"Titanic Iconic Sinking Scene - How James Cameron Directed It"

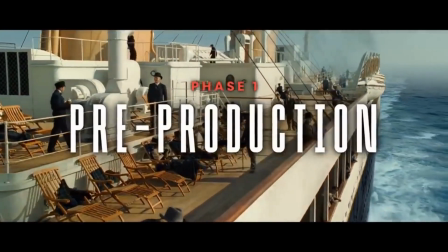[0:06]
To create a realistic depiction of the Titanic, Cameron used a blend of CGI and practical sets.
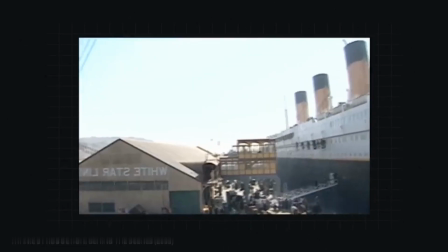[0:13]
The most massive of these sets was a 775-foot-long replica of the ship.
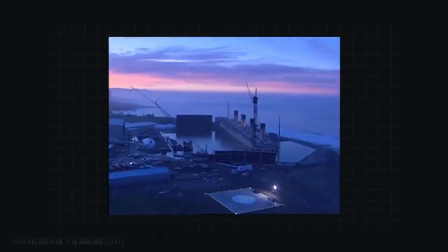[0:19]
It was constructed in a tank at Fox Studios, Baja, in Mexico, a facility built specifically for the production of Titanic.
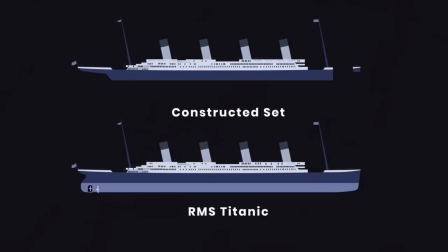[0:32]
The set itself was a nearly full-scale replica of the ship, excluding small portions from the middle section and the bow. For the first portion of the film, this set was kept level, but for the sinking, it was angled at 6 degrees. Certain sections of the set were able to tilt even more. The front 180 feet was able to drop further into the water during filming.
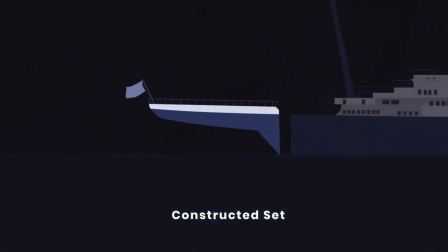[0:59]
And the rear of the ship was detached and able to tilt a full 90 degrees.
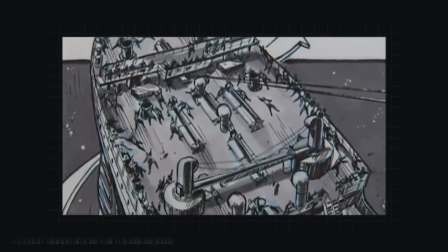[1:08]
Shooting these complex scenes required extensive pre-visualization from Cameron and his team,
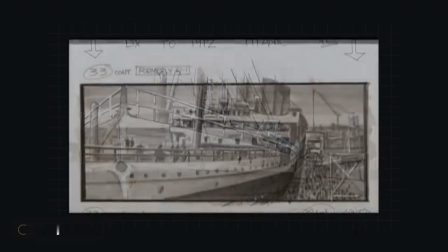[1:14]
including detailed storyboards and videomatics.
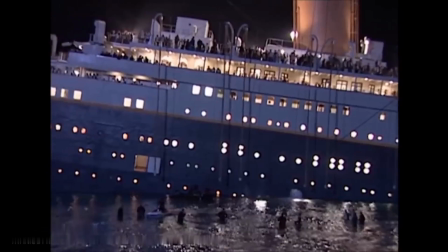[1:22]
Then the question became how to light and shoot such massive sets with hundreds of extras and the actual sinking of the ship.
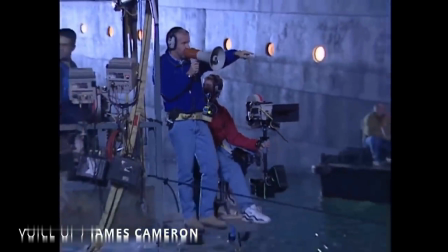[1:33]
It wasn't just building the set. It was building all the stuff to shoot and light the set that was adding a layer to it that we hadn't really anticipated,
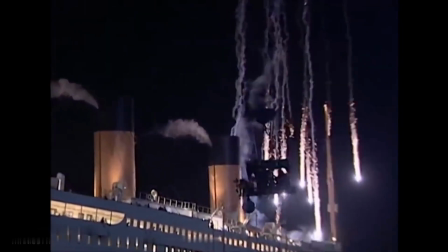[1:41]
that all the normal Hollywood lighting tools and photography tools went out the window. So I thought, well, what about a crane?
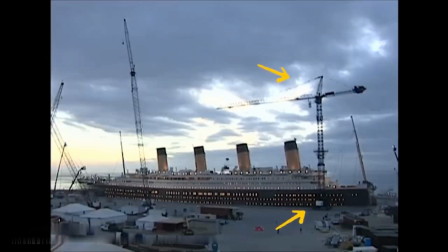[1:49]
The big construction crane with a big boom, a big jib crane on a mobile transporter, essentially.
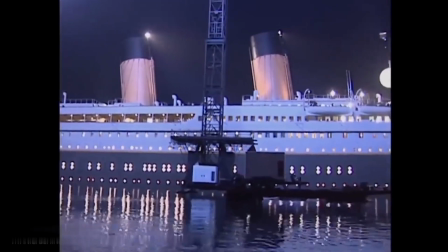[1:54]
So we can move the crane up and down the full length of the set. The crane rode along railway tracks like a massive dolly.
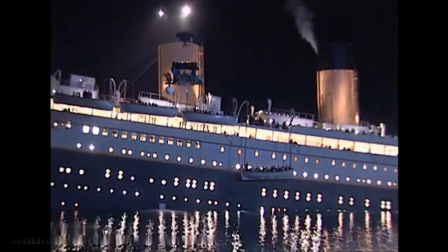[2:01]
Hanging from the crane arm was a platform that could be raised or lowered.
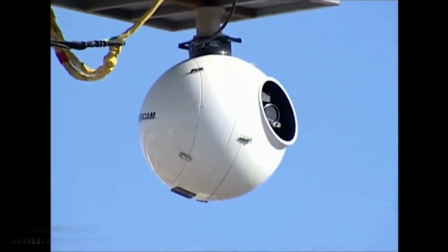[2:09]
A webcam was mounted to this platform to capture many of the sweeping exterior shots.
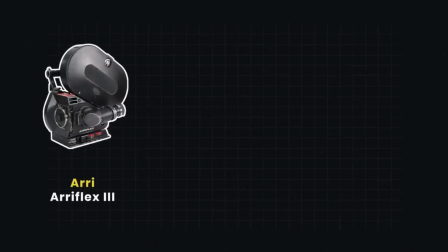[2:19]
Additional cameras used were the Arri 35-3, Panaflex Gold 2, and Panaflex Platinum.
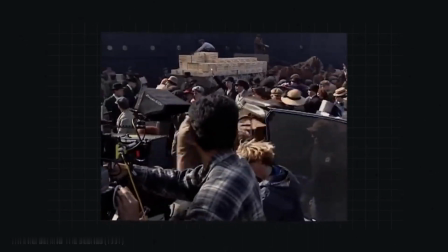[2:26]
With his camera systems in place, the next challenge was selling the illusion of a sinking ship.
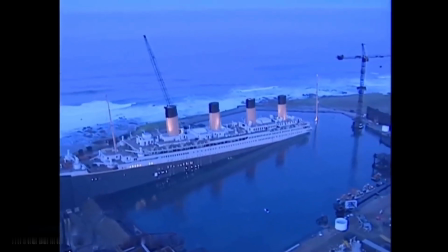[2:33]
The large replica set could be set at 6 degrees, but in real life, the tilt was much greater.
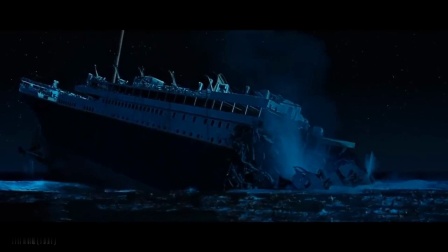[2:42]
Cameron and his team used a couple of methods to compensate for the additional tilt.
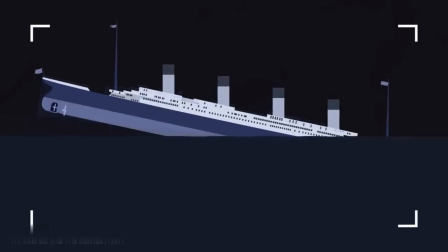[2:48]
Paired with a Dutch angle and a composited waterline, the ship looks more tilted than it actually is.
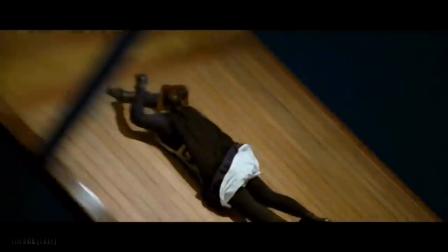[2:56]
Some of the stunt performers also help sell the illusion.
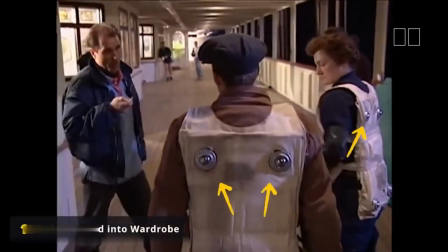[3:00]
With rollers fitted into the costumes, they could slide along the floor.
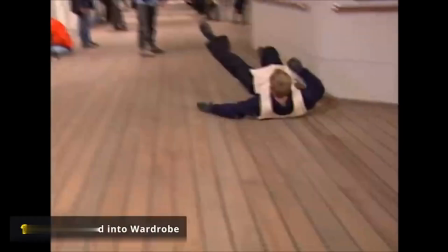[3:05]
But this was just the beginning of the extensive stunt work on the Titanic.
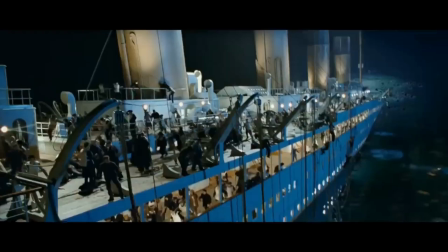[3:10]
During the sinking, Cameron had to populate the ship's deck with about 100 stunt players
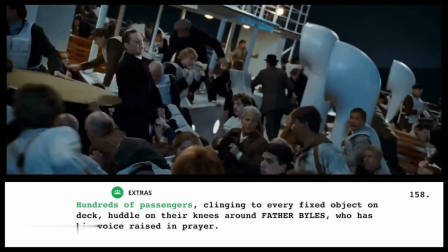[3:17]
and hundreds of extras who were fastened to the railings with safety harnesses.
Amen.
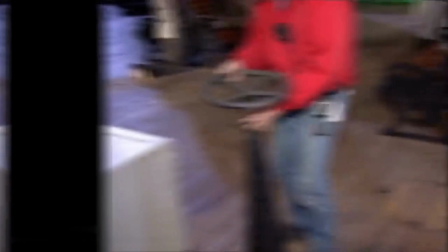[3:23] Hail Mary, full of grace, the Lord is with thee.
In order to avoid injuries, much of the set was made out of rubber.
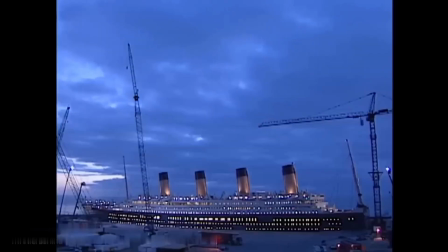[3:32]
In addition to larger sets, a number of miniatures were needed.
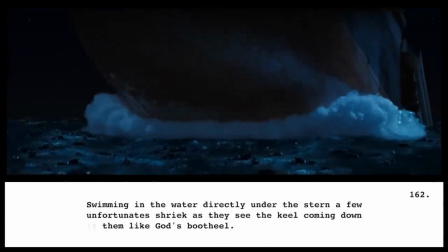[3:39]
This sequence was described in the script as the keel coming down on them, like God's boot heel.
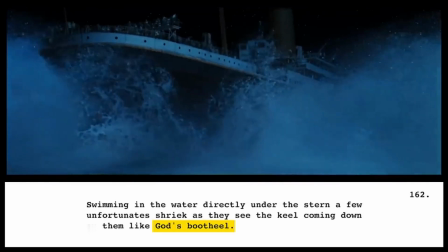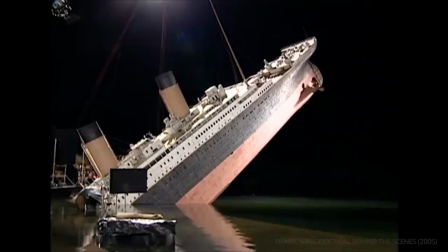[3:50]
It was shot using a 1/8 miniature of the stern section, and it was shot between 60 and 72 frames per second.
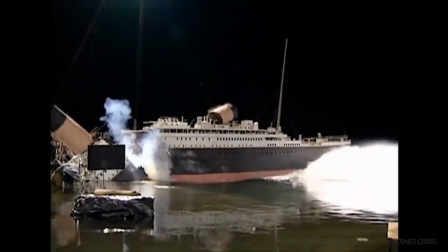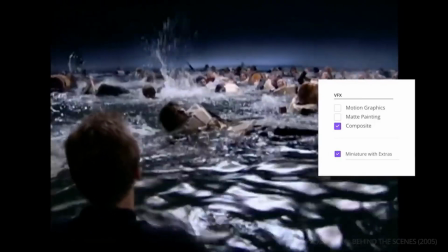[4:04]
This was also composited with foreground extras. Both methods helped sell the enormous scale.